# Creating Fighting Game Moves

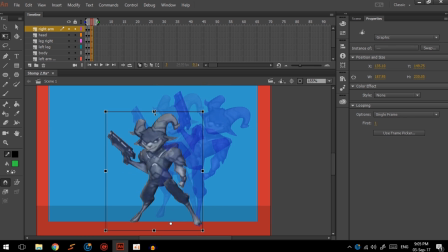240s
So when he does his stomp, it's going to be really far down and really far this way, just to show the weight shifting to this side.
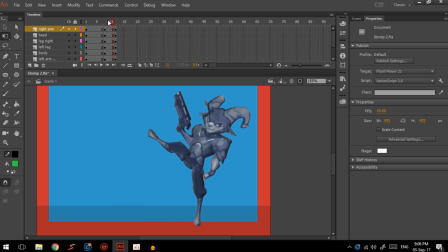256s
Bang, bang. It's going to stretch out all these keyframes. See what that looks like. And we're going to copy the first keyframe and just put that at the end. And there's no reason to not stretch it out as well.
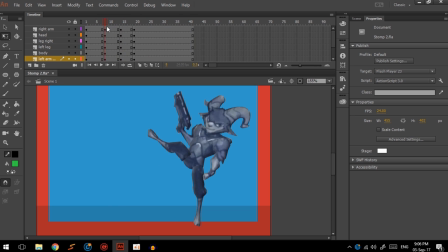272s
And we're done. Right, so how do we get in between all of these frames? How about in between frames? So we're going to add some in between frames.
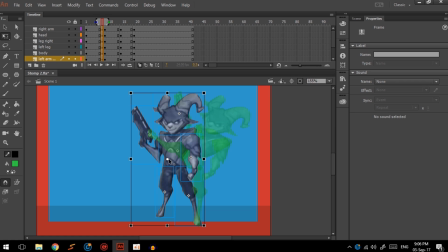286s
Fuck, I was so close. So to start off, I think he's actually going to duck down a bit. I think that's how we get there. We're going to have his legs down.
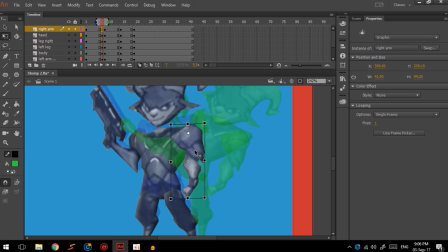302s
his body down, arms down, and this arm goes out. I'm going to shift it a little bit too. And I think his head tilts forward.
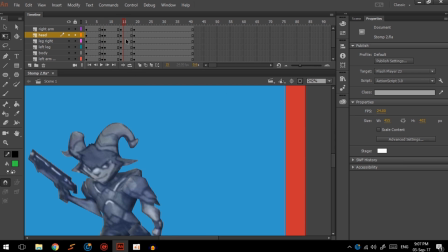316s
I think that's what he does. Put these on, space them out.
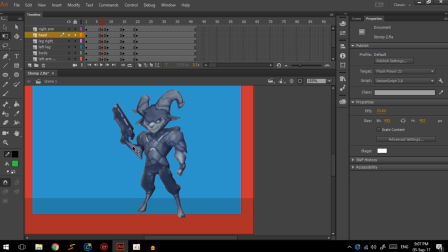322s
So he's going to duck down like that. Just checking in between these frames. I don't think the arm goes down enough, so we're going to do that as well. And when things get pulled down from certain points, they move up from other points.
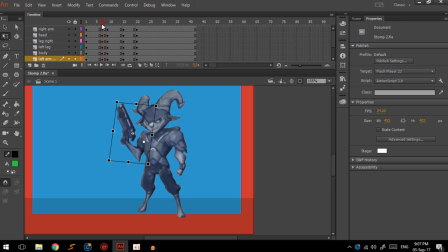339s
So this arm's actually going to move up like the arm does. And this arm also needs to go down further. So this is the sort of movement taking shape now. Bam. So the next frame is how do we get from here to here?
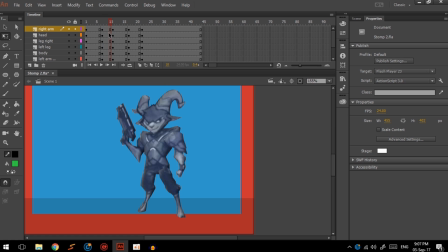359s
And I think it's a kickoff frame, as I have coined. So from ducking down to kicking off. Yeah, we're going to fix that now because that'll annoy me.
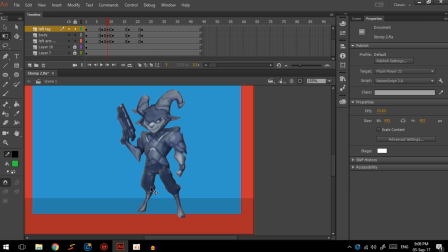378s
So this frame is going to be in between these two. Going to drag this here, rotate it just a little bit, stretch it up just a little bit, lean it just a little bit,
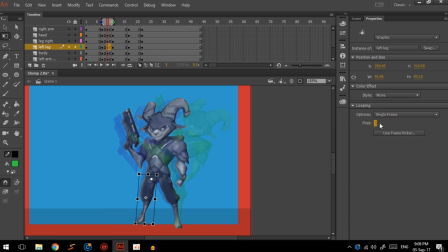395s
and this leg is straight because it's kicked off.
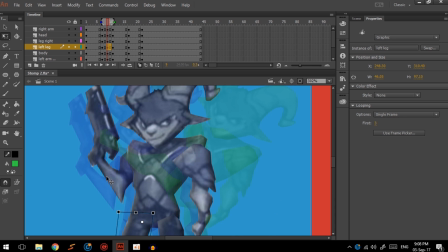403s
So that's where the momentum comes from. It's him pushing himself up with this leg.
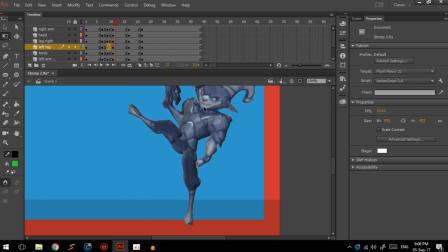409s
Let's just see how that looks. You know what?
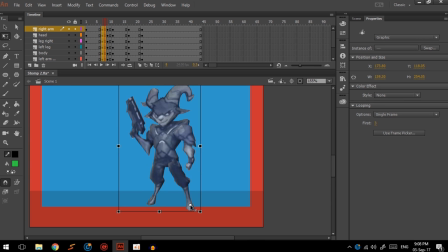415s
He actually ducks down quite a lot more, if you didn't know. So we're going to twist, twist, and see where that leg started from.
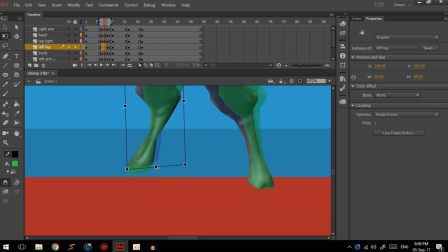428s
And we're going to bunch that up.
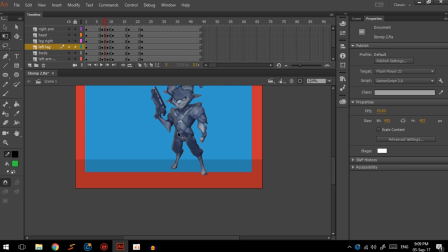434s
So now he really leans onto that leg.
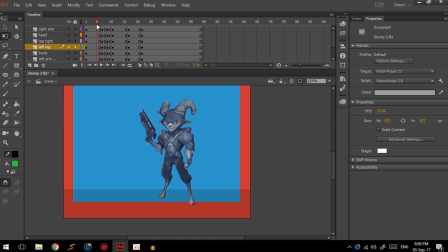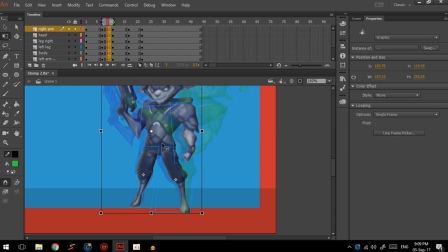444s
Yeah. So a lot of this is trial and error, and I hopefully don't make that many errors,
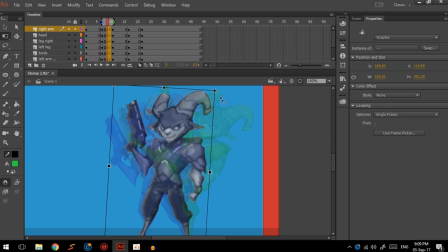453s
so I can pretend I'm a good animator who is doing good things.
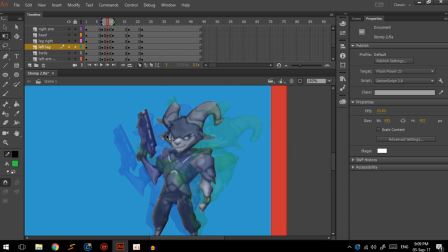460s
So I shit on the Icon game a little bit about their animation. I did not like it, and thought, hey, I should do that if I'm talking shit. And it's difficult, admittedly.
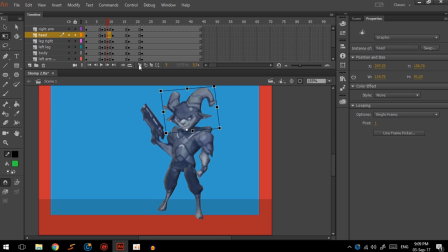476s
But I think they're getting there, at least. So now that leg kicks up, and there's going to be a big stall before he stomps.